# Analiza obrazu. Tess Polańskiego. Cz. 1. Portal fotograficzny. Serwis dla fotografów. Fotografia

Po czwarte, światło musi być czymś podrzędnym, a nadrzędną myślą jest taki, nadrzędnym celem jest wzmocnienie idei,
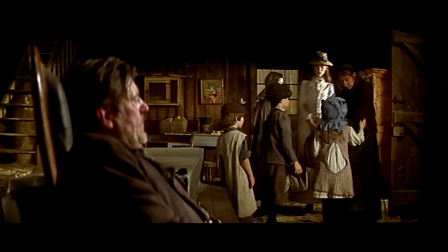[16:23]
wzmocnienie głównej myśli filmu, a tą myślą jest niekorzystny układ wydarzeń, przypadek, los, fatum, no i nieuchronność tragicznego zakończenia.
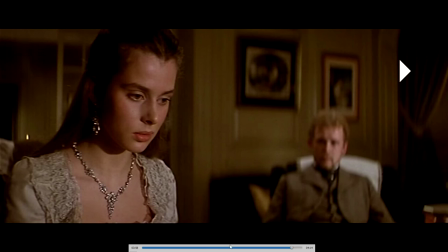[16:36]
Więc światło będzie tutaj działało na pewno w tym kierunku, żeby ten cel nadrzędny realizować.
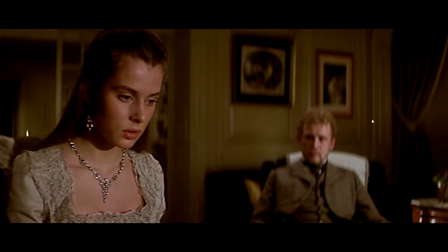[16:44]
Takim środkiem technicznym, który będzie oddawał nieuchronność losów głównej bohaterki, tragicznego zakończenia, jest zastosowanie dużej ilości ciemnych scen, bardzo kontrastowych, które wzmacniają dramatyzm. Bardzo dużo tych scen i większość tych scen jest osadzone właśnie w takim ciemnym, ciemnym klimacie. To kontrastowe światło, jeszcze raz powtórzę,
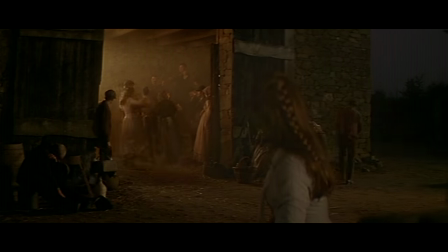[17:09]
sprawia, że scena jest bardziej dramatyczna i wskazuje, że coś tutaj zaraz się niedobrego wydarzy. Film był wielokrotnie nagradzany, otrzymał m.in. 3 Oscary i 2 Złote Globy, w tym Oscar za najlepsze zdjęcia.
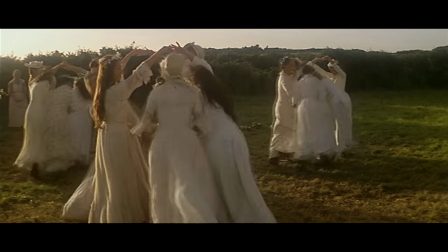[17:27]
Pamiętajmy, zdjęcia to jest przede wszystkim światło i kompozycja, ale o kompozycji dzisiaj nie będziemy rozmawiać.
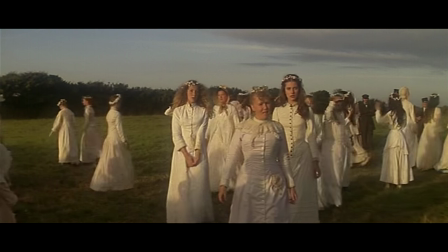[17:34]
Tych nagród jest zdecydowanie więcej. Odsyłam na strony, które opisują ten film.
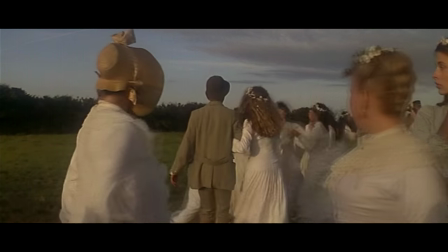[17:39]
Jest to pierwsza część analizy filmu Polańskiego Tess i dotyczy tylko światła zastosowanego we wnętrzu.
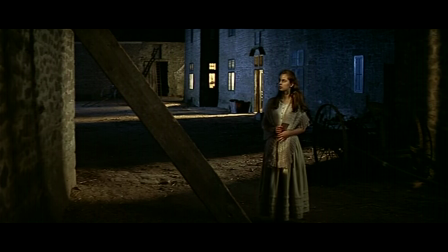[17:45]
Będą kolejne odcinki dotyczące różnych aspektów właśnie obrazu, bo to nas najbardziej fotografów interesuje. Jeżeli ten materiał Ci się spodobał i chcesz otrzymywać kolejne materiały, kolejne analizy, to zapisz się na newsletter. Tutaj u góry jest formularz i co tydzień będziesz otrzymywać informacje, co nowego się pojawiło.
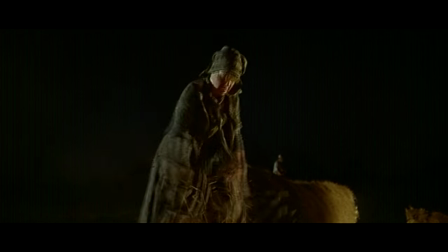[18:07]
Nie ma tam żadnych reklam, nie ma tam żadnego spamu, tylko informacje z tej właśnie strony. Jeśli dotrwałeś do tego momentu, to mam dla Ciebie dobre wiadomości. Ogłaszam mini konkurs. Do wygrania jest właśnie płyta z filmem Polańskiego Tess. Konkurs jest bardzo prosty. Napisz komentarz, wybiorę jeden najciekawszy komentarz i prześlę Ci tę płytę drogą pocztową, żebyś mógł samemu przeanalizować cały film i wyrobić sobie własną opinię. To wszystko z mojej strony i do zobaczenia na kolejnym materiale o właśnie tym filmie.